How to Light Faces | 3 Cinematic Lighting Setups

Our next setup is going to be the complete opposite.
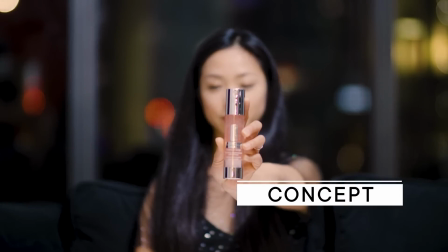It's going to be the biggest soft source we have, a DoPChoice 5-foot Octa.
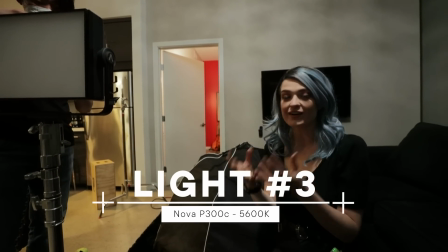Now the Nova itself is already a soft source. Inherently, panels are soft and it has diffusion in front of it. So why are we using such a giant soft source in front of it?
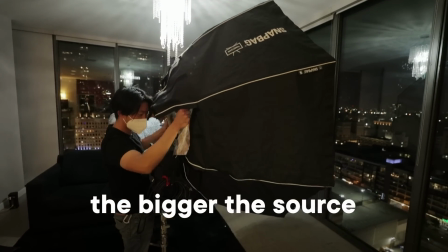Well, the bigger the source, the softer the light, the more flattering it's gonna look. Especially in a small space like this, one way you can get a soft source is moving the light farther away, right? Increasing the intensity and moving it farther. But in a small space, if you can't move the light like 10 feet back, you can increase the size of it.
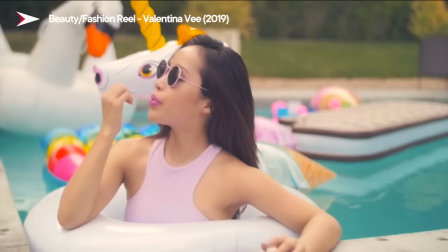And soft sources are key for shooting beauty.
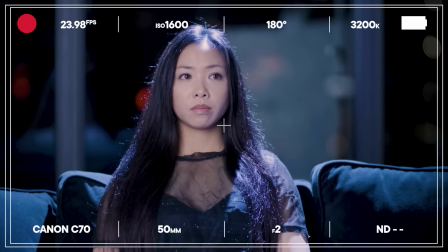So Ellen's face and female faces in general tend to have softer curves,
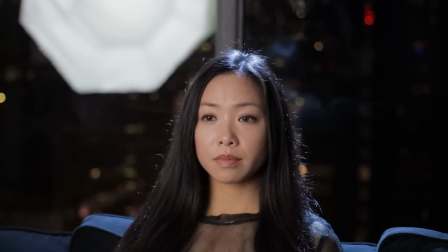you know, less chiseled jaws, softer cheeks, softer shapes to the eyes.
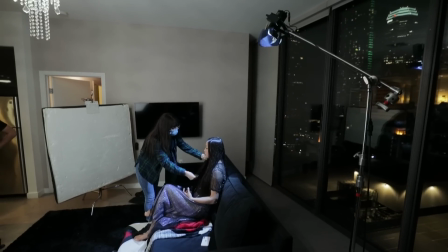So we want to complement that with the lighting. It also really helps to have your soft source be more circular,
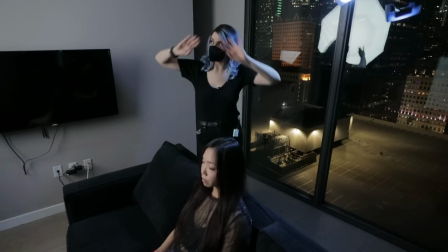because if this was a big square soft source or a big square bounce that we were using to key, then the lights in her eyes would be square.
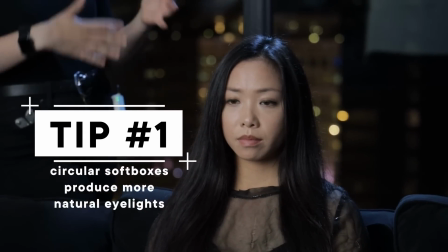It's a little less of an organic look.
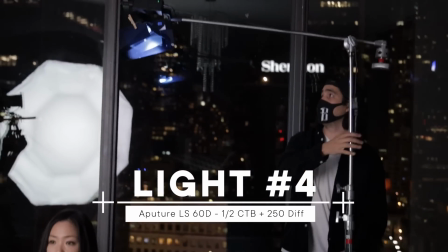We just need a kiss of light, and it comes with barn doors built in, so we can attach a gel to it. I want to add a little bit of a gel to it to contrast with the product that she's showing, because this is a makeup ad.
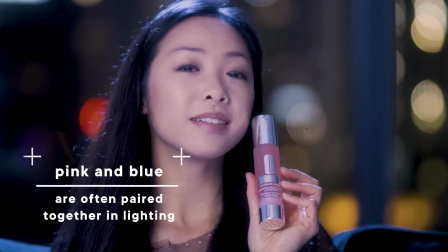The product she's showing is pink, so the backlight around her will be blue.
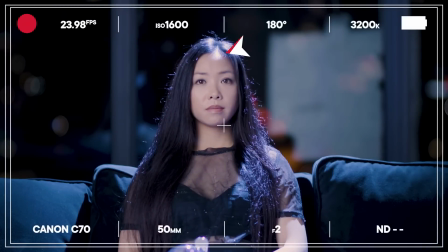I'm seeing a spot on her forehead because it's too forward.
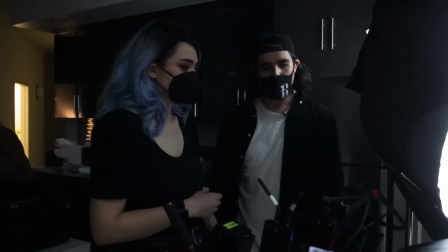We need to back it up a little bit behind her so that it's just edging her so it doesn't fall onto her face.
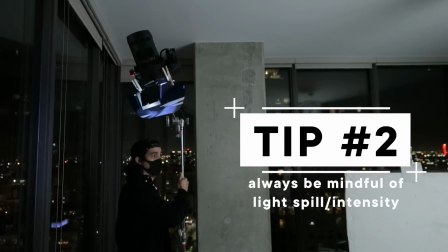And I would also dial it down a little. Dial it down, you got it.
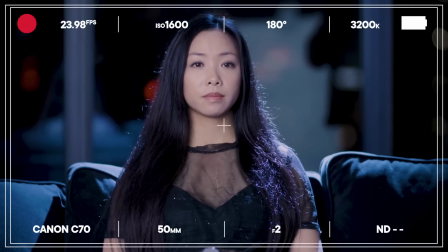I think we could benefit from moving the key a little bit higher up and angling it down, because that's like a more flattering look.
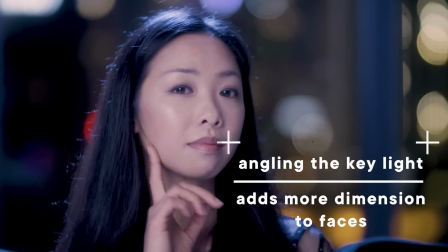I agree. But we'll still keep the eye light, that reflection in the eye. It'll still be there.
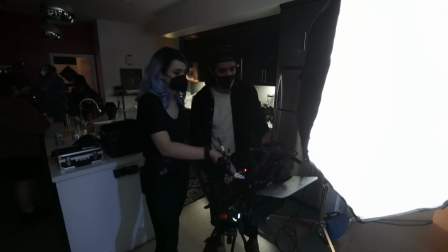And then what we can do is we'll see a lot of shadows underneath her chin because we rose the softbox.
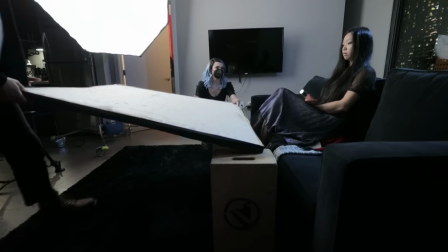So what we'll do is we'll take that bounce and we'll bring it right underneath her so we can eliminate the reflection in the window,
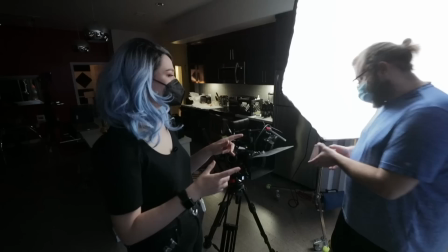but we can also take care of those dark shadows underneath her chin. We're also gonna add a 1 strength pearlescent filter right in front of the lens.
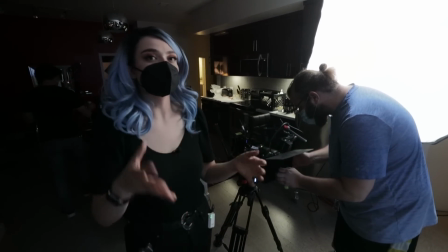Not only is that going to diffuse everything from the highlights to the shadows,
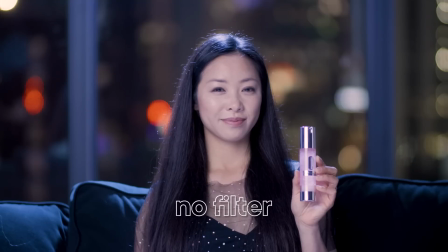it has these little specks that are gonna pick up on every single bit of highlights in her outfit.
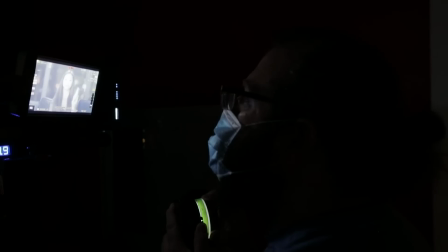3, 2, 1, action.
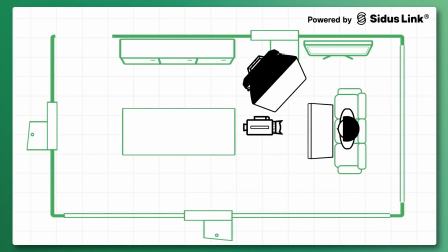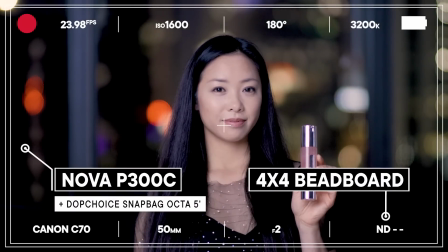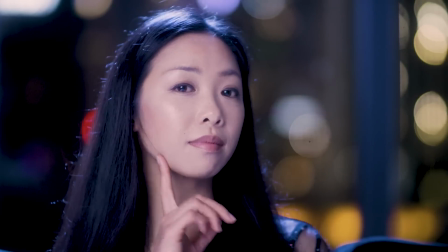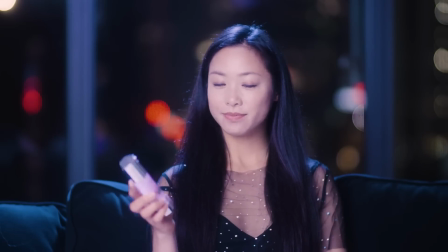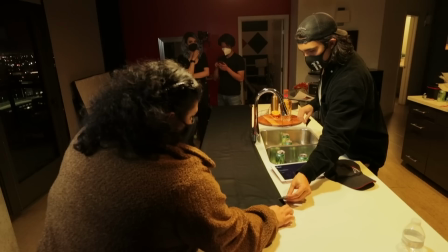All right, let's move on. For our last setup of the night, we have a liquor ad.
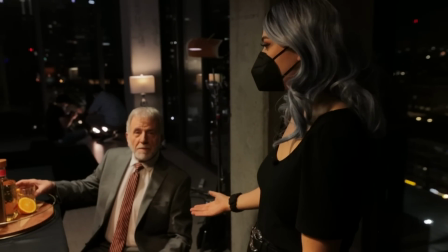And we have John here helping us out. He is our model. Cheers. Don't actually drink that.
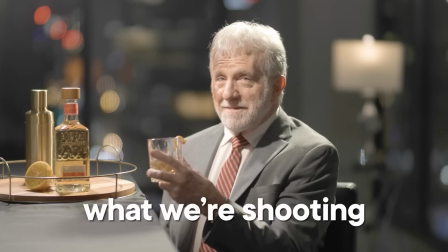We are going to shoot this in color, but it's going to be meant to be black and white in the end.
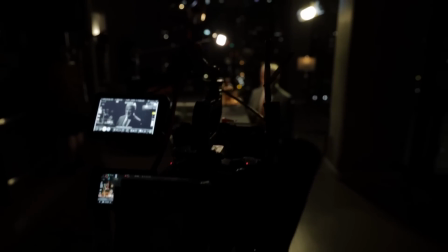We will monitor it in black and white just to make sure that we're getting it right. When you're doing things in black and white, you might think that color temperature doesn't matter. It does, because different colors have different tonalities.
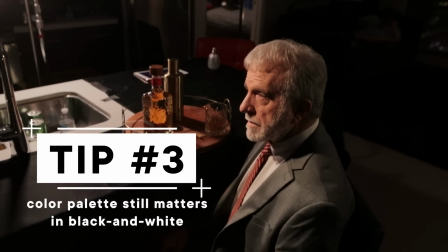Intensity is gonna be very important, and the quality of light.
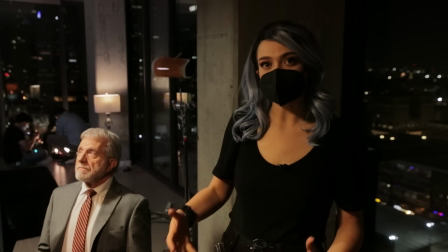Now, since John is a male, like with Cecil earlier, what I like to do is not shy away from hard light,
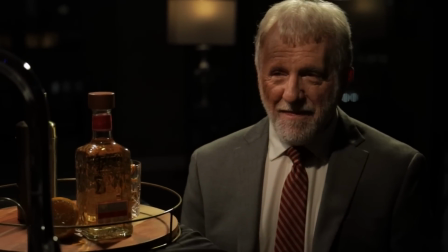not make everything super, super soft, because that's really going to highlight the texture in John's face,
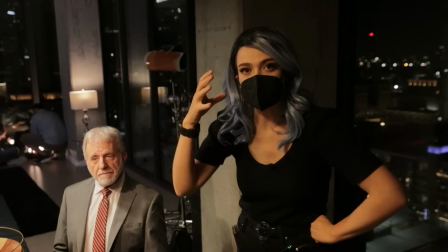and it's going to make him, this is a wizened man who you must buy this liquor from.
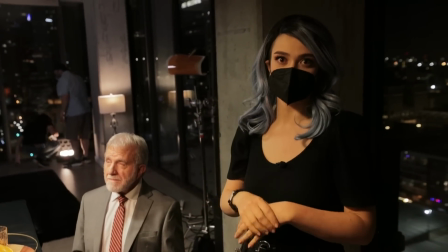That's really gonna sell the effect of this commercial. I'm using the same exact lens, I'm looking in the same exact direction,
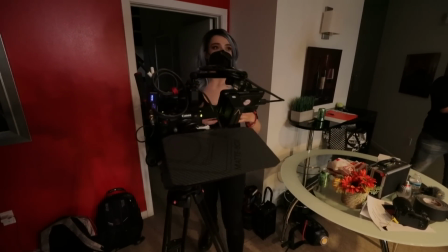but now I've moved back, therefore giving me even more distance from the background.
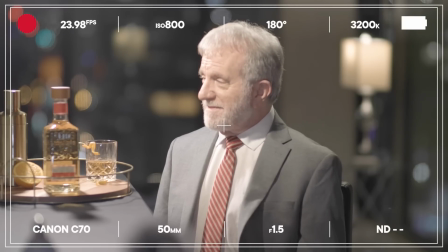I still wanna retain that bokeh in the background, that city lights in the back, and match my exposure of all my other lights to that.
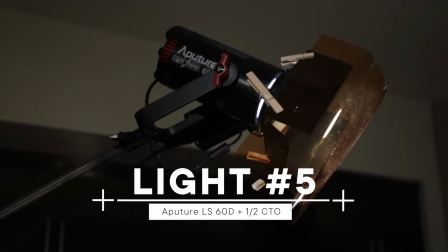For the key light, we are using the 60D, and we are adding a little bit of CTO to it.
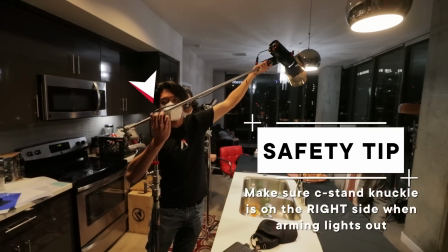And we are gonna arm it out over the counter from the top.
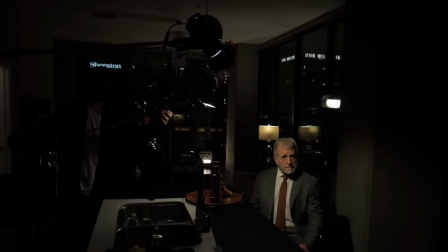Now this is going to provide a really nice toppy sidey light and some good shadows on the left side of his face.
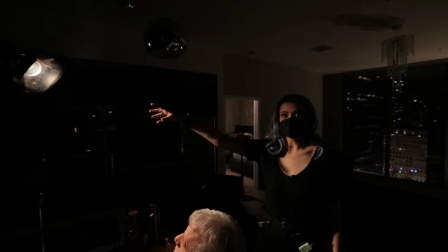So this light is actually perfect because it's really small and directional, and we can get it pretty close to him.
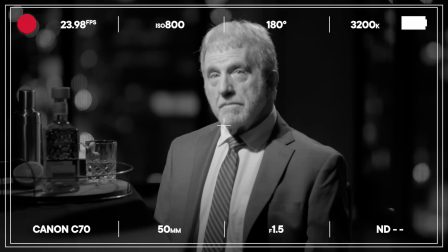So the only light that's falling is on him and the drink, which is the important part of the shot, right?
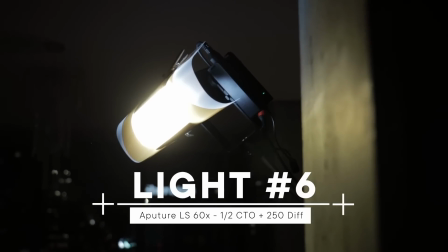Next, I'm gonna do a backlight, which is that 60X with some diffusion and CTO on it.
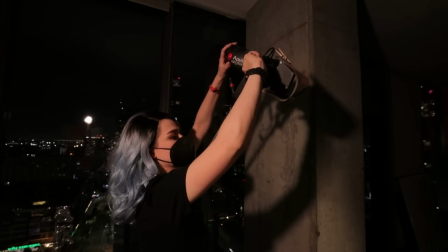This is going to create some separation from the background. All right, and striking.
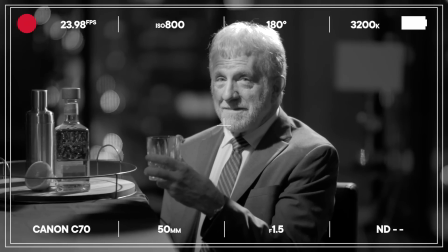Right now, I think it looks pretty good, right? Yeah, I think our subject's exposed nicely, separated really nicely. Yeah. I would probably, I'm seeing on the right, it's falling into darkness. It's a little lonely back there. So if I had a practical, it's actually gonna be pretty okay, because there's gonna be no reflections if I'm just right there on the right.
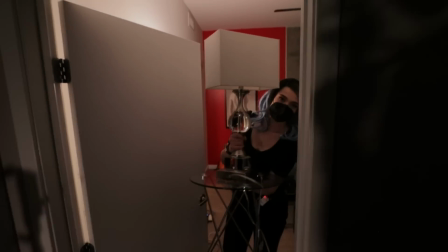I think it'll fit perfect back there. So I'm just grabbing this from the other room.
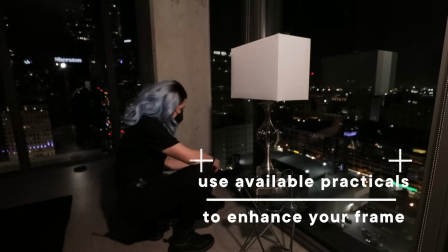It's a great idea if you have production design in other rooms to use what you have.
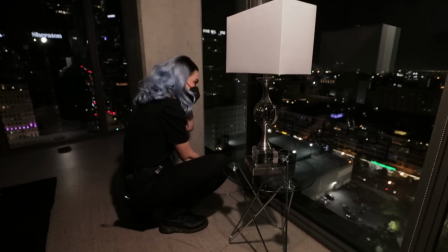So we had this light in the other room, I brought it in, and we plopped a Aputure B7C inside of it.
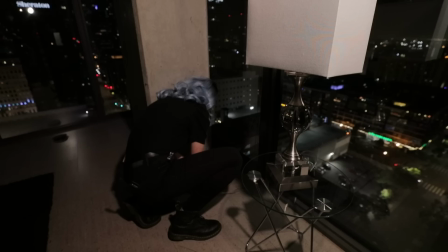Striking.
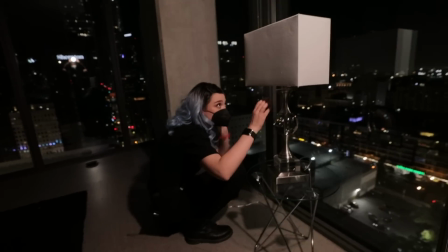That's a B7C. I got a power. Okay, striking. Anything else? Yeah, you know what? I'm also noticing that we have a perfectly exposed subject, but we're also kind of leaving the product and the drinks out.
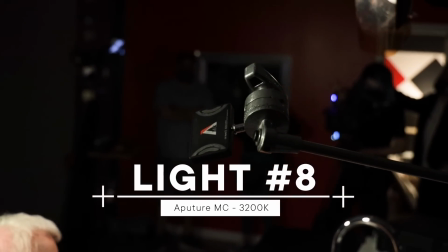So I think we could probably get a smaller light to kind of backlight that, get the shine, get the reflections of the cup and the tequila bottle. I think that will look really cool if we backlight that with a small light. And then we have just a balanced kind of frame.
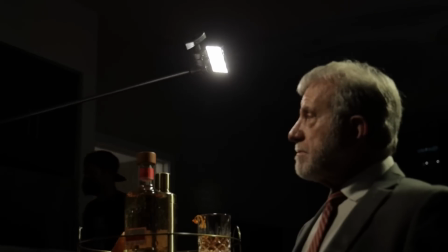There's light, dark, light, dark. So is there a particular reason why you are backlighting the product?
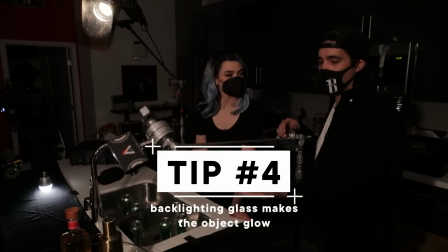When you backlight, especially materials that are see-through, glass, you get that reflection through and into the camera.
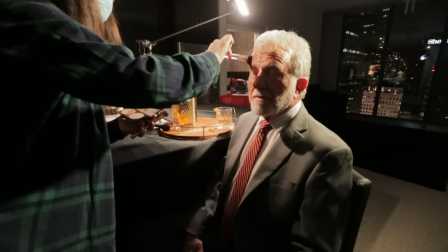In old black and white movies, the makeup artist would actually overly accentuate all the features with highlights and contours.
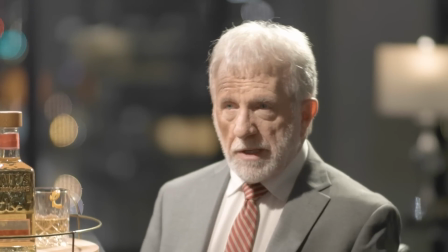When you looked at the person in real life, it would look pretty funny, but in black and white, it plays.
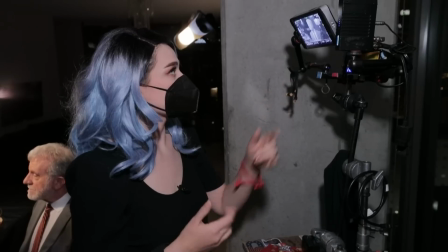And that's exactly what we are doing here. So I'm gonna have the makeup artist come in,
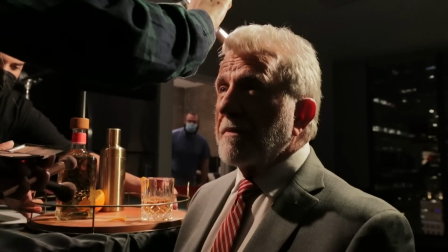monitor the black and white image, and apply more contours to underneath his chin,
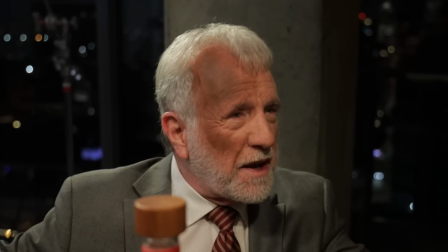to the sides of his face, so that we can get even more dimension to his face.
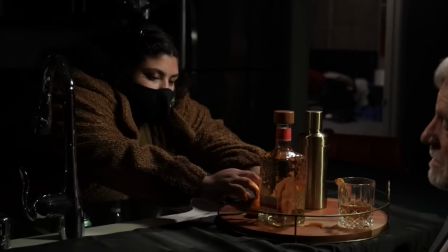Rolling, 3, 2, 1, action.
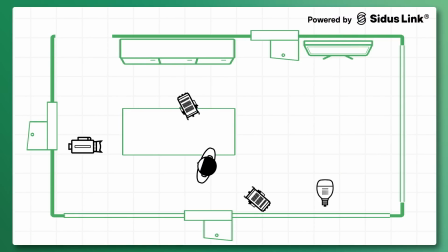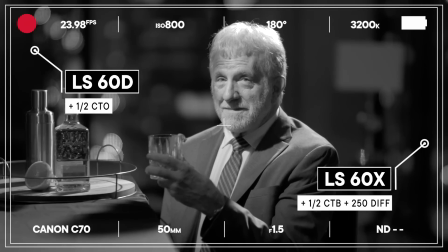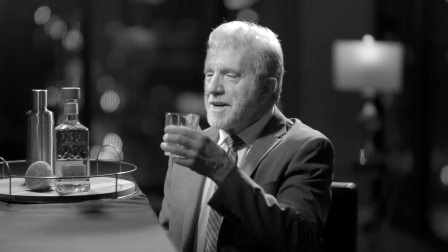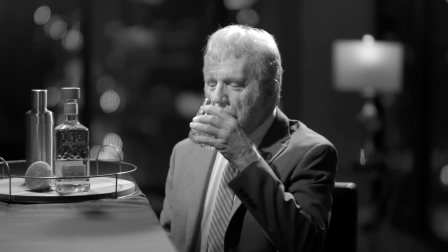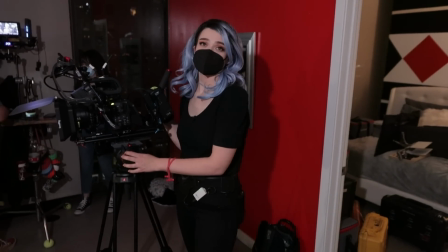All right, that looked really good, everyone. That's a wrap. All
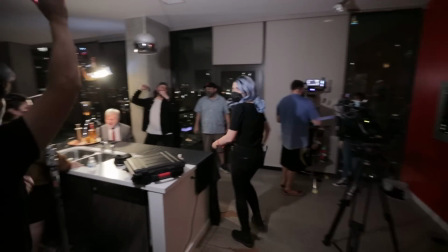right, let's crack open this bottle and I'm just kidding. I'm just kidding. All right, cheers. Valentina, we can't drink that. Oh yeah, you're right. Well, did you at least enjoy this episode? I did enjoy it. Thank you so much for having me on set today.
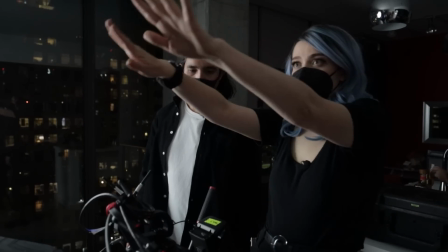I learned so much. I know I'm gonna take a lot of stuff onto my own productions and I'm just super glad and grateful to be here.